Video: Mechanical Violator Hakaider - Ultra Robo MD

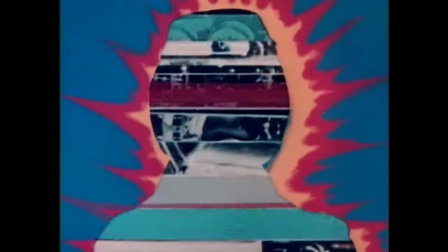Android Kikaider is, well,
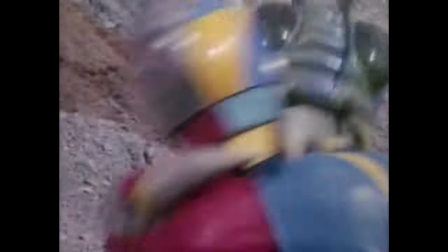the story of an android named Kikaider who fights an evil organization called Dark using his powerful electromagnetic attacks,
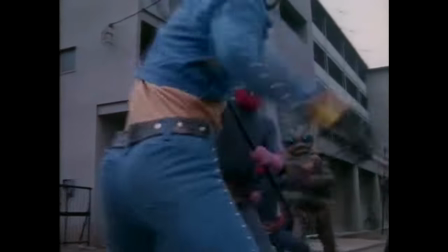his motorcycle, and his very fashionable jean jacket. This story has appeared in the form of multiple tokusatsu TV series,
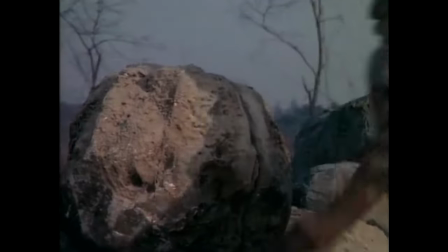tokusatsu being a fancy term for Japanese live action that has heavy use of special effects.
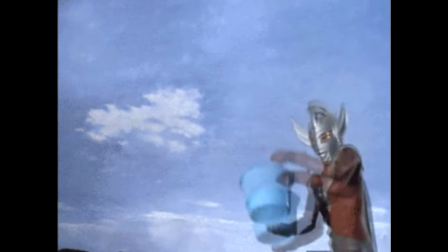Think Sentai, Kamen Rider, Ultraman, stuff like that. There's also a manga and even an anime that aired on Adult Swim.
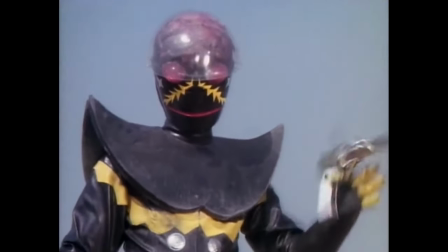One persistent threat in these stories is Kikaider's brother, Hakaider. Hmm.
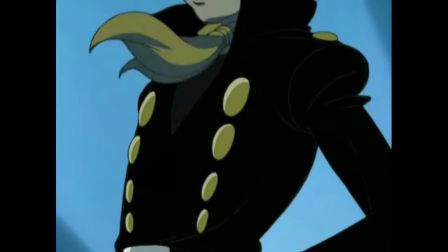The brother of the main android with a trademark whistle and a yellow scarf. This guy's Proto Man!
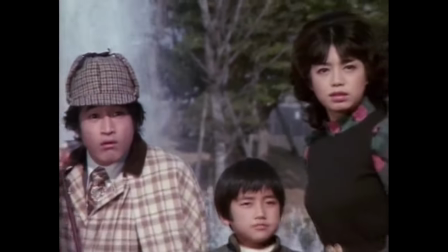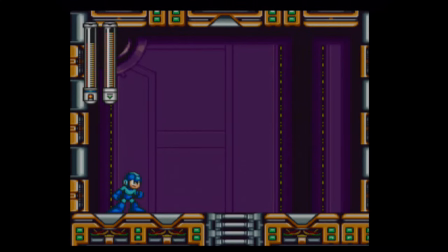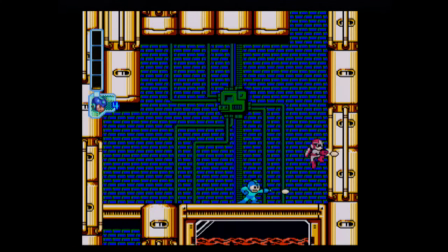Or rather Proto Man is this guy. Same with Darkman, design-wise.
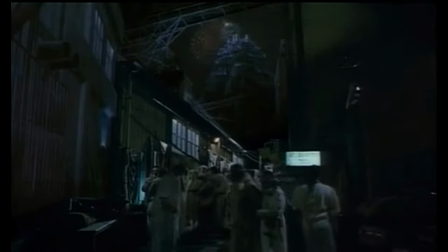Well, the movie we'll be looking at now is all about that guy. So let's see what the deal is with Mechanical Violator Hakaider.
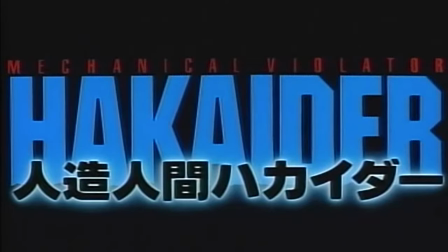Yes, that's what it's called.
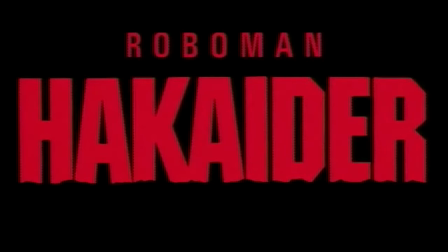In the trailer it was called Roboman Hakaider, which is probably a more accurate translation, but it also sounds really silly.
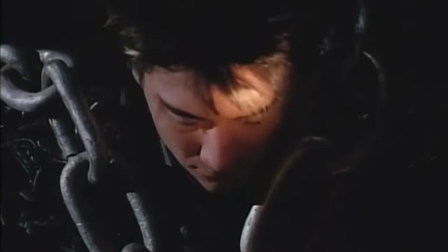I don't know, take your pick. Hakaider focuses on, well,
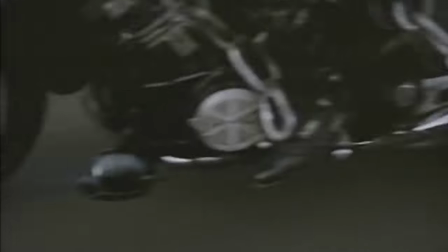Hakaider, an amnesiac android who escapes from prison and heads to a sugar-coated dystopia called Jesus Town.
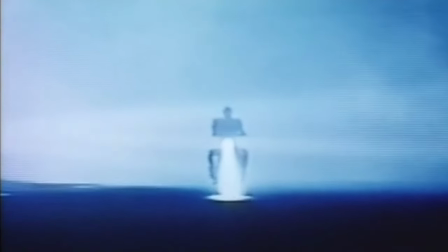Yes, it's actually called Jesus Town. And clashes with its tyrannical ruler Gurdjieff and his right-hand mandroid Michael.
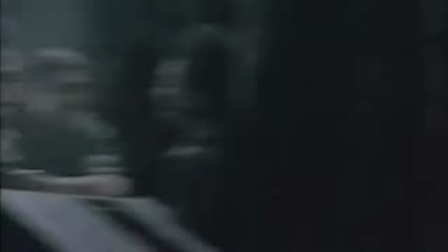Along the way, he meets the rebel group populated by no-name characters that don't really accomplish much and falls in love with one rebel named Kaoru,
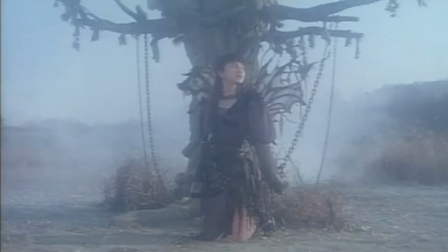who believes Hakaida will be their salvation because her incredibly subtle dream tells her so.
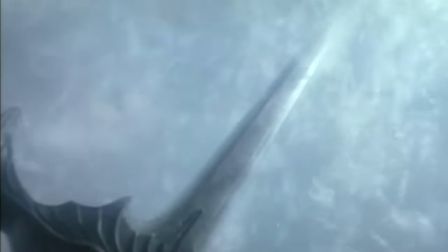Yeah, I think the scene is trying to tell us something. I think there's some sort of symbolism here but I can't tell, it's just too subtle.
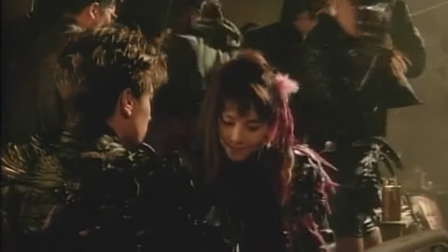Also I could be wrong about the whole falling in love bit. It's pretty strongly hinted at but the dude only ever says like two things to her.
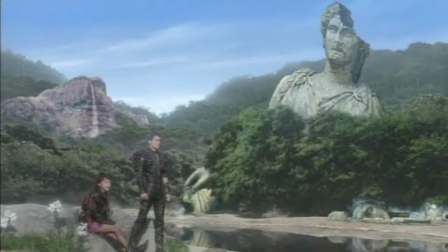It's just that sort of movie. Basically the story is just set up for some cool looking scenery and fights.
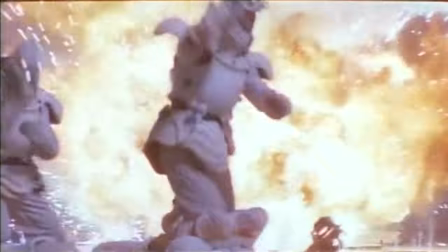It's very much a style over substance affair. Luckily, Hakaider's style is pretty damn enjoyable.
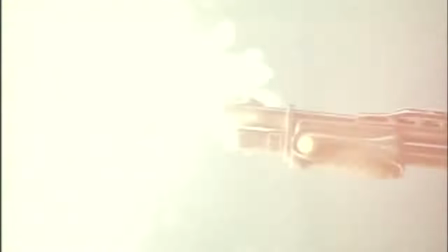While it probably didn't have a huge budget, it delivers with what it's got.
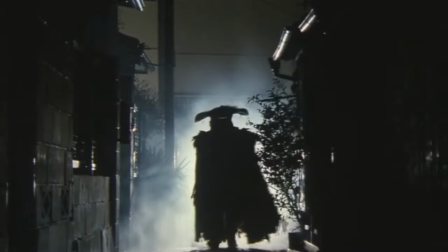Keita Ame-Mia's designs always have a very distinct grittiness to them, and I think this movie showcases it well.
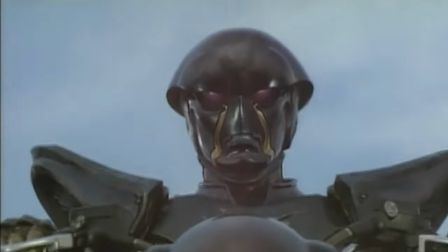Hakaider himself has a great suit in this movie, an update to the classic design that gives it a more distinctly 90s anti-hero brand of edge,
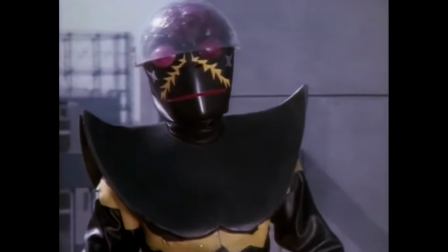now sporting a permanent scowl instead of... whatever this face was,
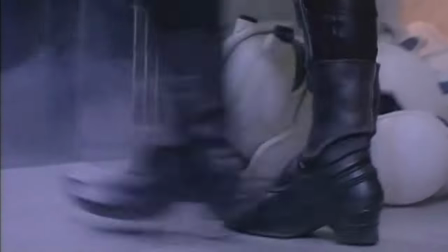a brain that occasionally glows red, pointy Wario shoes, and an overpowered shotgun instead of a pistol.
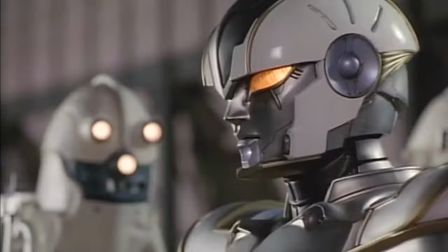His rival Michael's armor and color scheme contrast well with Hakaider's by being equal parts angelic and menacing,
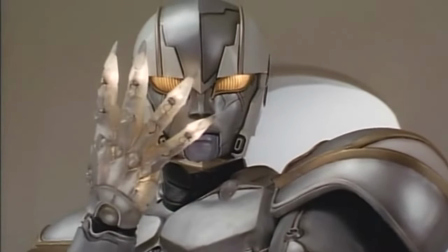all topped off by his one folded wing and his glowing claws. The Jesus Town Soldiers designs are charming too.
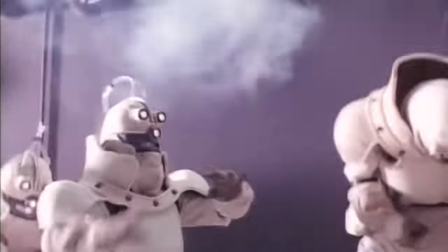They're really bulky which gives them this kind of endearing awkwardness.
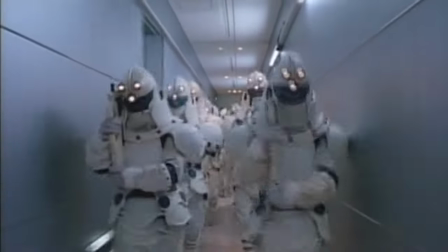They also have these big long helmets with three light-up eyes which makes them seem a little more inhuman so you don't mind seeing them get mowed down so much.
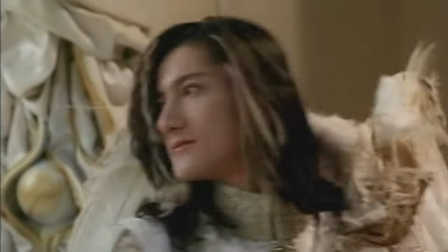Also they're filled with feathers for some reason. Gurjev, the main villain, also has a pretty memorable get-up.
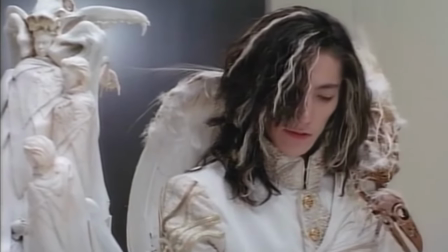His clean looking all-white outfit and bird skeleton accessory give him a somewhat angelic appearance which is meant to contrast with his true nature.
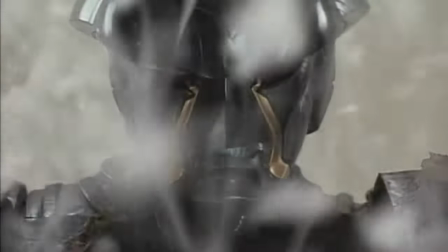Also he's filled with feathers for some reason.
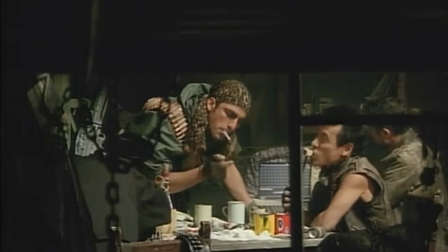The rebel characters are more or less just dressed like typical dystopian bikers, but they're not what you're here for and I think everyone involved knew that.
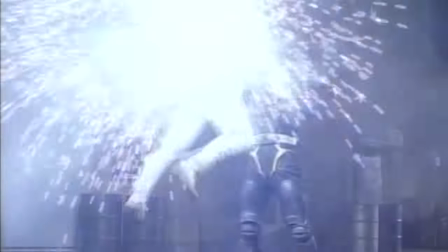The practical effects and backgrounds are pretty nice to look at too.